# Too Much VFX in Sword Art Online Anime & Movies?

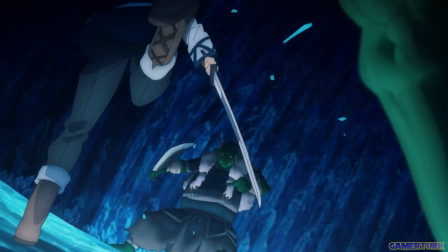[4:17]
over relied on post processing to salvage the lack of polish in animation.
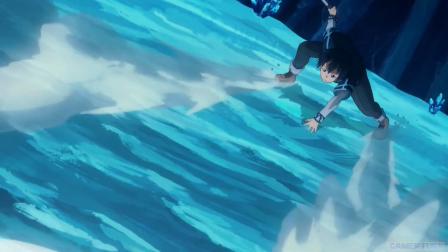[4:24]
No denying, Kentaro Waki was one of the rare people who really carried Alicization Anime.
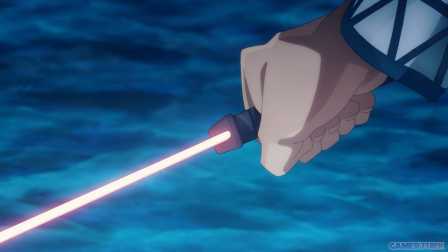[4:30]
He was the main person who was in charge of the post processing compositing, alongside Besides,
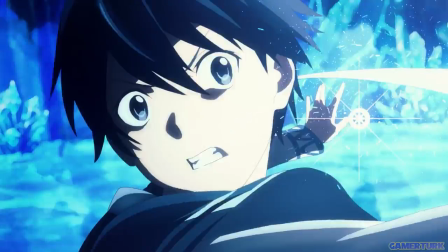[4:35]
other individuals like Yoshiro Kanno and Tetsuya Takeuchi on the animation side are
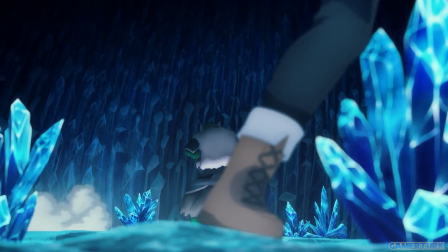[4:40]
heroes for most standout action scenes in the entire Realization Saga,
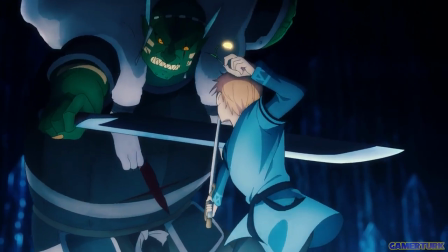[4:45]
who regularly disappeared as they were also working on other projects. However, that huge praise,
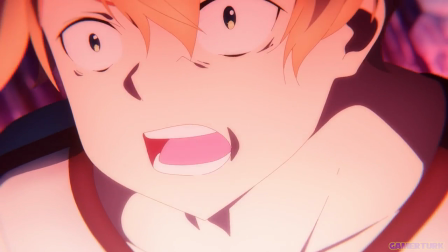[4:51]
it's the type of praise towards a single standout staff member that kinda ends up being a massive criticism to an overall production.
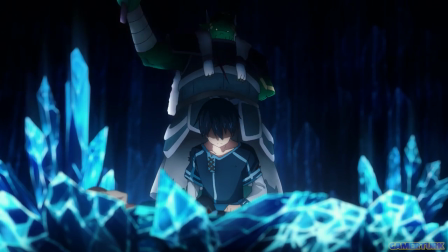[5:00]
I mentioned how Kanno and Takeuchi disappeared quite often and this was truly felt when they did.
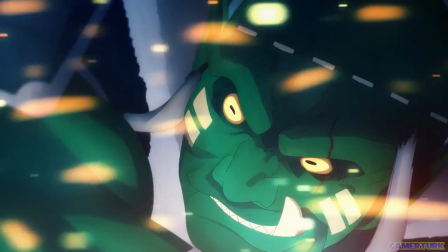[5:07]
It's the reason why a lot of let's say more involved people
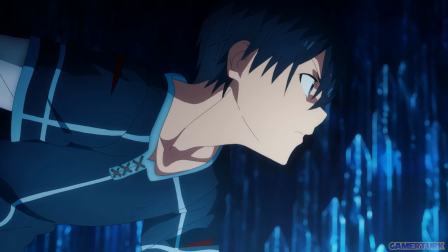[5:11]
started to scratch their heads following the Ugachi and Goblins fight on Episode 4,
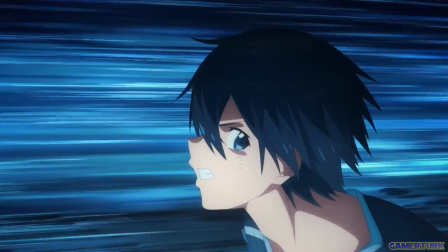[5:17]
as the quality of animation started to dip,
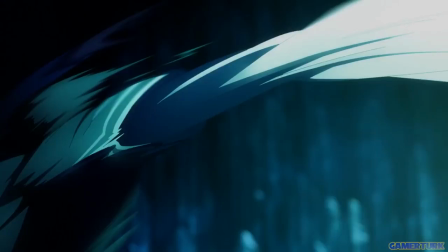[5:20]
only to slowly receive confirmations of production issues and staff leaving in the background in the following weeks.
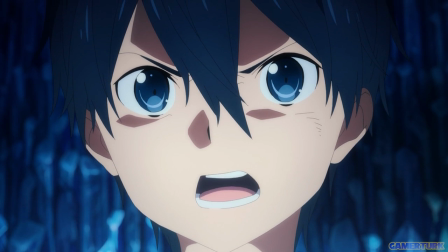[5:27]
And that Ugachi fight ended up becoming one of the rare good fights of the Human Empire subarchivization.
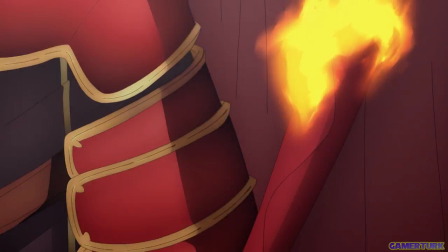[5:33]
Following that, I started to raise some concerns about the use of VFX when you started ascending the Central Cathedral with the Dusolbert fight,
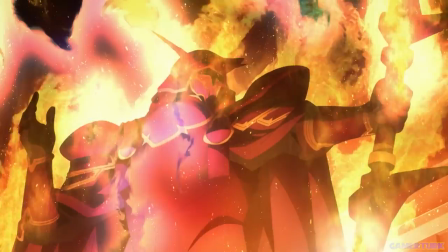[5:42]
although back then, I couldn't put my finger on it properly.
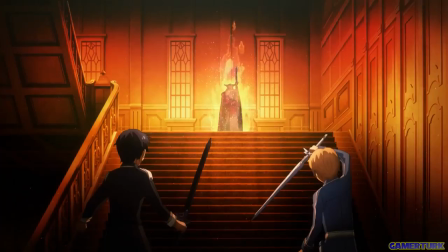[5:46]
I'm not an animator, I'm not a professional from the industry, I don't go ahead and study the art in detail,
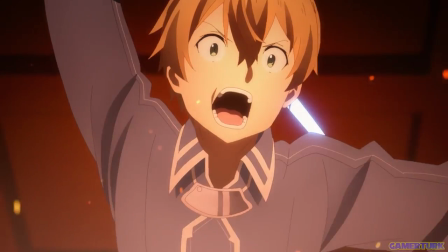[5:51]
I just study the events and compare them to the light novels. That's what I do.
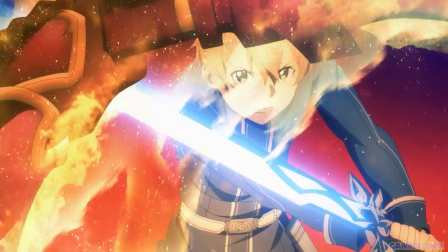[5:56]
Yet, we are generally capable enough to recognize certain patterns unconsciously, thus can get a sense of, huh, something feels off about this.
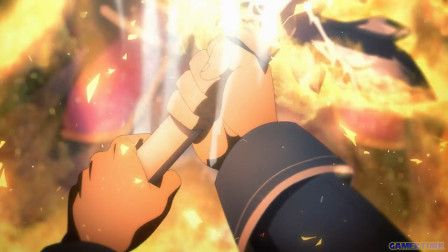[6:04]
It was the next couple of episodes that made me slowly realize as we headed into the
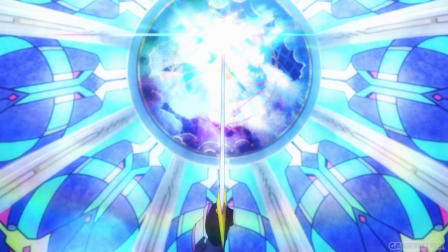[6:09]
Hall of Ghostly whatever on Floor 50 and started facing Fanatio.
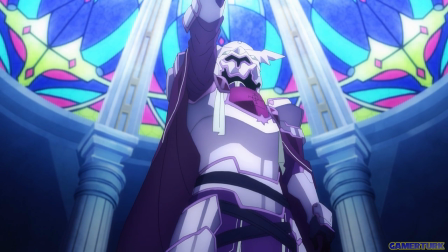[6:14]
Yes, I was too lazy to check back into the books for the full name of the Hall.
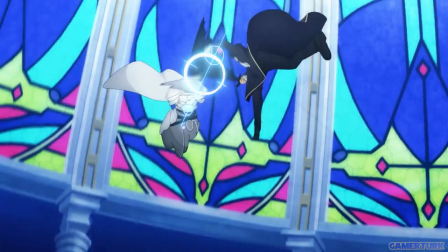[6:18]
Again, I have issues on the animation side as well, like the one time they tried a very dynamic shot for a single cut,
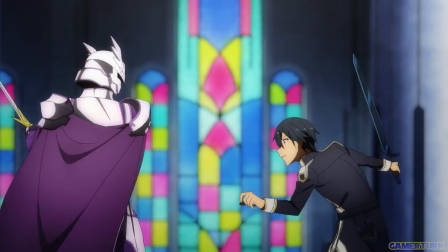[6:25]
it ended up being extremely choppy, but it also started to become clear that the VFX is becoming a bit too much.
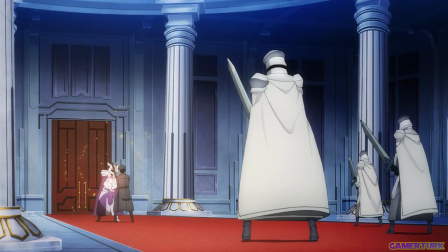[6:32]
But it all became extremely clear during the fight between Kirito and Chudelkin,
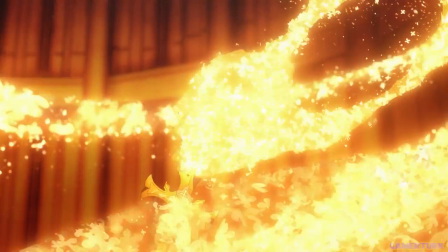[6:37]
the first time Kirito used Incarnation intense enough to materialize the Black Wyrm coat using Warpel Strike.
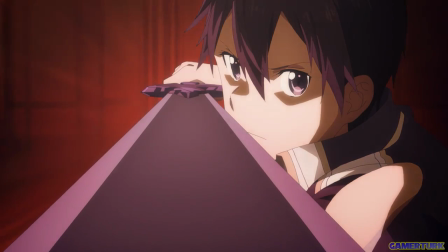[6:45]
I realized,
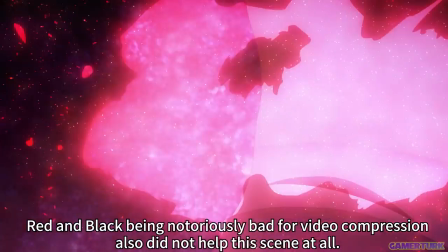[6:46]
well frankly I realized that I simply could not see anything as to what the fuck was going on on screen because of all those incarnation effects.
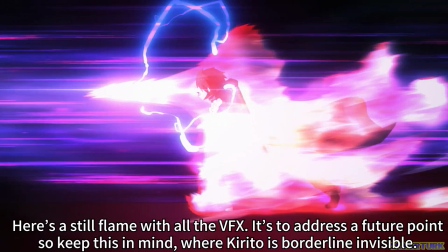[6:55]
I mean sure, part of that I am willing to let slide, I'll give it to the lacking bitrate until the release of the Blu Ray, but the amount the red aura obstructed literally the entire screen,
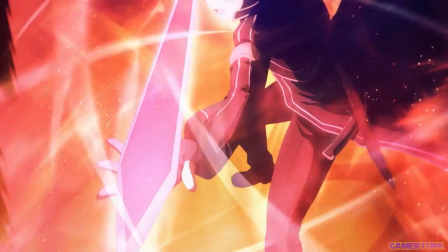[7:08]
so much so that a huge amount of people didn't even realize Kirito's outfit was incarnated into the Black Wyrm coat,
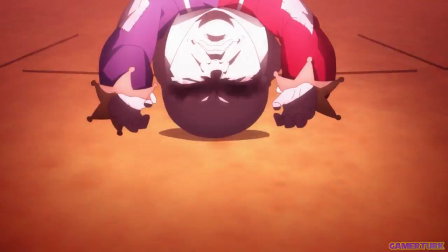[7:16]
it really says a lot as to how excessive it was.
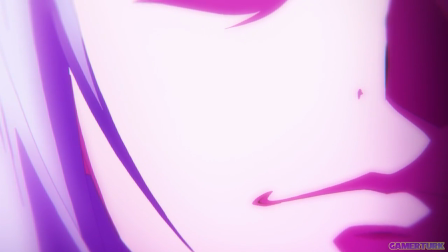[7:20]
And when I realized what was happening at that point, the excessive use of VFX, it kinda started to become a common complaint, because now I was properly aware of it.
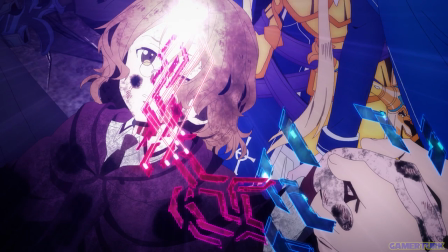[7:28]
It felt like they knew their animation did not hold up and that they were cutting a lot of corners to be able to make the production work,
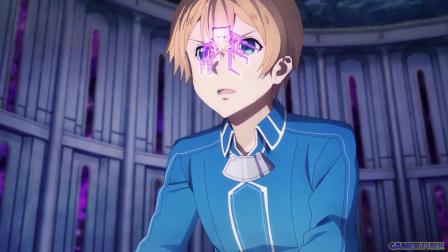[7:36]
that they were doing all they could and then were sending it over to Waki to just do his thing,
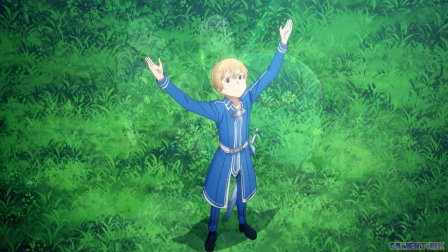[7:43]
which frankly he did, he did did make it work,
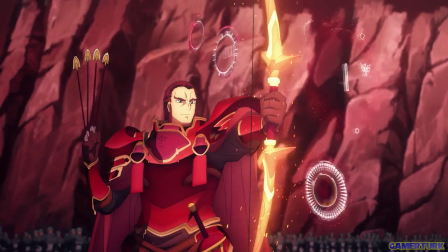[7:46]
but the reality remains as to how much of what we were watching was actual underlying
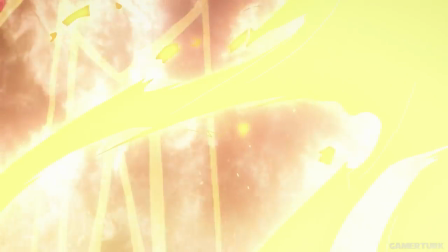[7:52]
animation and how much of it was the VFX layers that were layered on top of the actual animation.
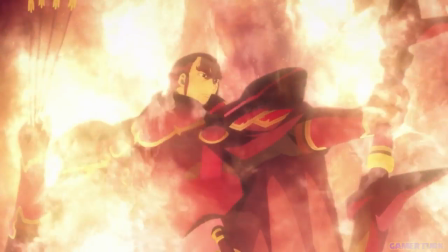[7:59]
And again, I want to make it clear that Post Processing is not a bad thing at all,
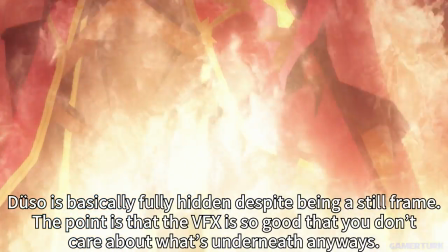[8:04]
but it still is just one of the aspects of the overall product and with Alicization,
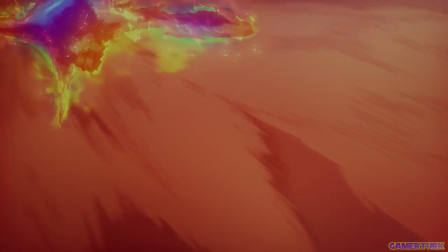[8:10]
there were times where it felt like it was all the product. It is a tool that should primarily be enhancing what lies underneath, work in tandem,
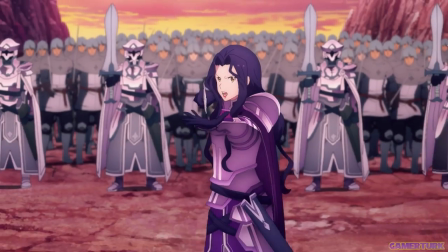[8:19]
not be the thing that salvages it into a presentable state by hiding all of it.